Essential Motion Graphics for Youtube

You've got a YouTube channel and you want to spice it up with a bit of motion graphics. Here's what to use, how to use them, and you can download all of these in the description. First, simpler is better. We want our videos to look high-end, but they will look cheaper if we fill them with wacky graphics and COD montage effects all over the place. The graphics should enhance the video, not overtake it and detract from it.
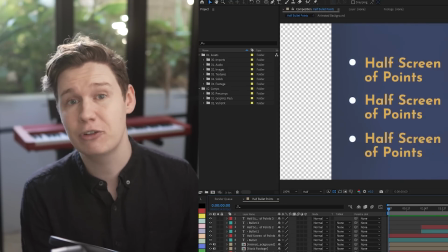[0:21]
Now, I've made these in a simple and as universal style as I could inside After Effects so that you can suit them to your own needs, and you could do some of these in Premiere, but After Effects offers way more versatility if you're willing to get your hands just a little bit dirty.
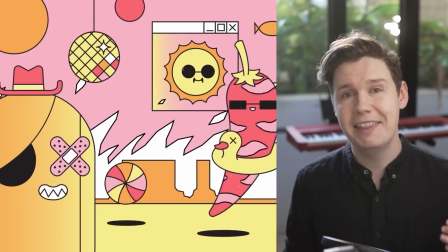[0:34]
So, an intro sequence. Honestly, you don't need one. I made one and then I stopped including it in my videos and not one person noticed. Now I think it kind of slows down the beginning of my older videos. If you do use one, make it quick. Mine was 6 seconds long and that was way too long. YouTube is a bloodbath for attention, so you don't want to give your audience any excuse to swap over to a more cutting edge, entertaining channel.
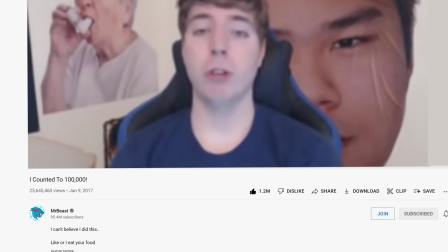[0:59] 1, 2, 3, 4, 5, 6.
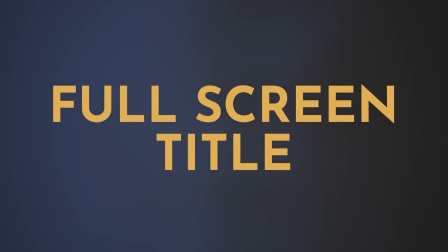[1:03]
But you'll probably need a full screen title. Here's one you can use. It has a simple animation, just the position going up, and an optional number if you want to use it as a list.
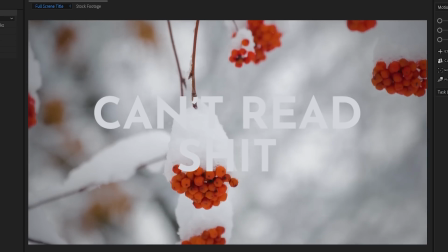[1:12]
You can turn the background layers off, just make sure it's readable on whatever footage you choose. And don't be afraid to blur the background if you need just a bit more legibility.
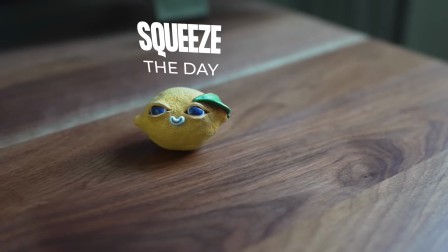[1:20]
Now, to get graphics tracked in your shot, it is super easy to track simple camera moves in After Effects.
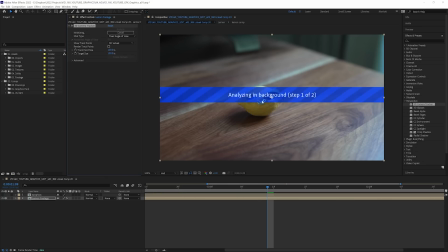[1:24]
Here's the speed run. Select your footage, add the 3D camera effect, it will do some thinking, and now little tracking markers stuck to your footage means it's working.
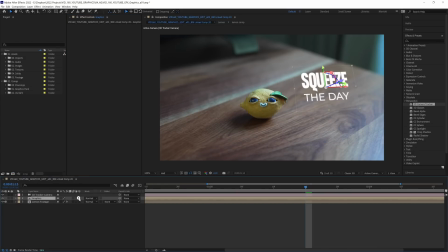[1:33]
Click create camera, and then make sure your graphics layer is a 3D layer and move that where you need it around in 3D space.
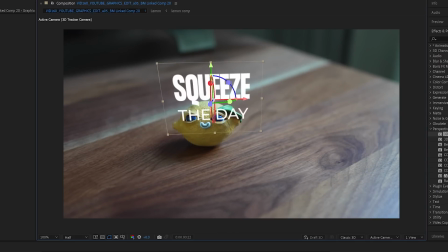[1:39]
Easy as that. If there's one thing that's great to reinforce your opinion and make it look like you know what you're talking about, it's by having what you say shown on screen.
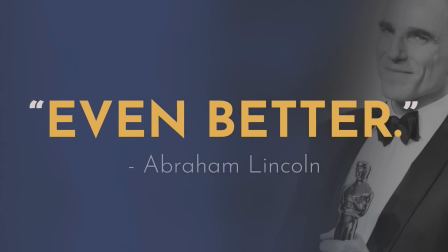[1:49]
Even better if it was said by someone else. And what better way to assert that even further than with bullet points.
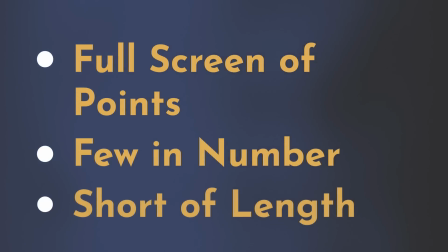[1:55]
Here's a full screen of points, keep them few in number and short of length. You don't want your video turning into a bad PowerPoint presentation.
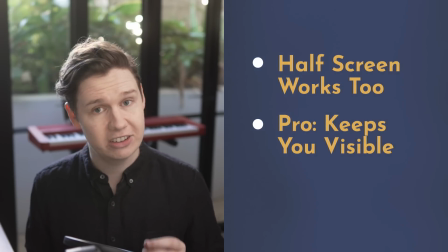[2:02]
A half screen version works too. It's just harder to hide the jump cuts in your edit when you can't hide behind the graphic.
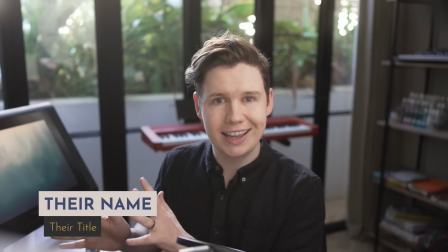[2:09]
Now, lower thirds, these are the overlays of names and titles in the corner.
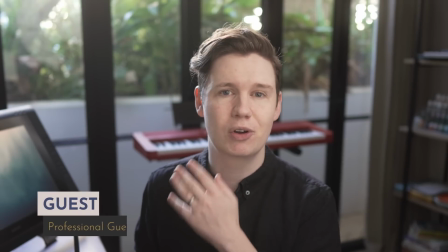[2:12]
Now, if you're the only person on the channel, these probably aren't necessary, but if you've got guests or you want to turn it into a running joke, they could be useful.
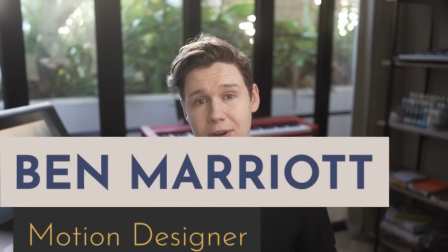[2:20]
Make it large enough to read, but not take up the whole screen. And again, simpler is better. Transitions, these are the worst offenders at throwing subtlety out the window. A cut is pretty much fine in any context, but if you do want to add that little bit of flavor without going overboard,
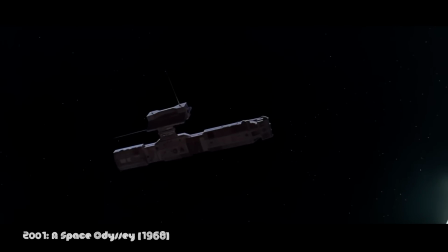[2:35]
you can use a match cut to tie in the motion between two scenes or add further context.
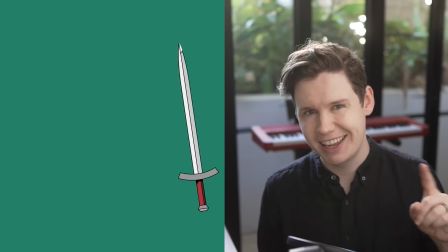[2:39]
And if you want to learn about those, I've got a video all about it that I will link at the end of this one. Now, I've been using copyrighted music all throughout this video. Surely I'm going to get copyright striked to oblivion. No, not with the help of this week's sponsor, Licked. Now, normally licensing popular music that is popular enough for your audience to have heard of it is going to cost you a pretty penny. Definitely enough to make you make this expression. But with Licked, you can get well-known songs for as little as $8.
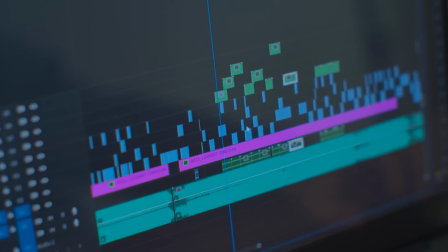[3:05]
This also saves you time in the edit, working to a track that you already know. Not imagining some ideal track and then having to settle for some stock asset that doesn't quite work, so you have to squeeze and jam it and massage it all together that takes hours, and it's never quite as good as what you imagined at the beginning.
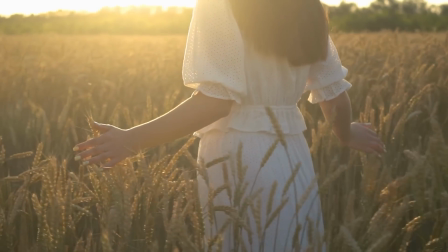[3:21]
But I'm glad to say, those days are over. You can get a subscription to their stock library too, so it can be your one-stop shop for all your audio needs.
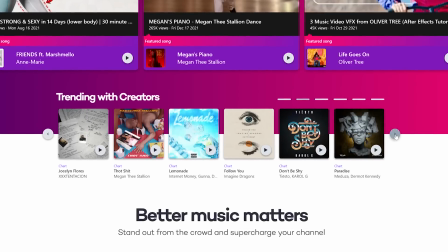[3:31]
Now, they've got modern hits that I'm sure the kids out there are enjoying to some extent, but I'm really there for the 80s pop classics.
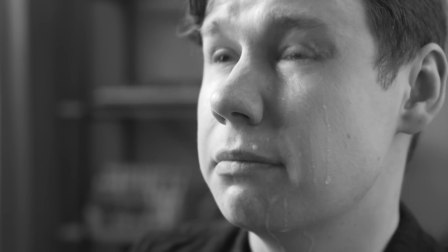[3:37] Listen to your heart when he's calling for you.
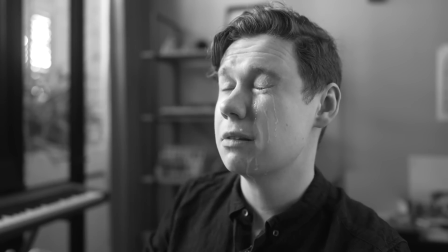[3:42] Listen to your heart. There's nothing else you can do.
So if you want to improve your video quality by having the best audio and the best track selection, Licked have you covered. Get 50% off your first chart track and 60 days of free stock music using the link down in the description.
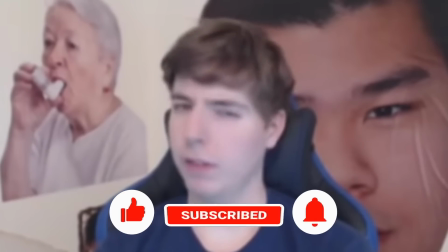[4:01] 11, 12, 13, 14, 15, 16.
The like and subscribe reminder.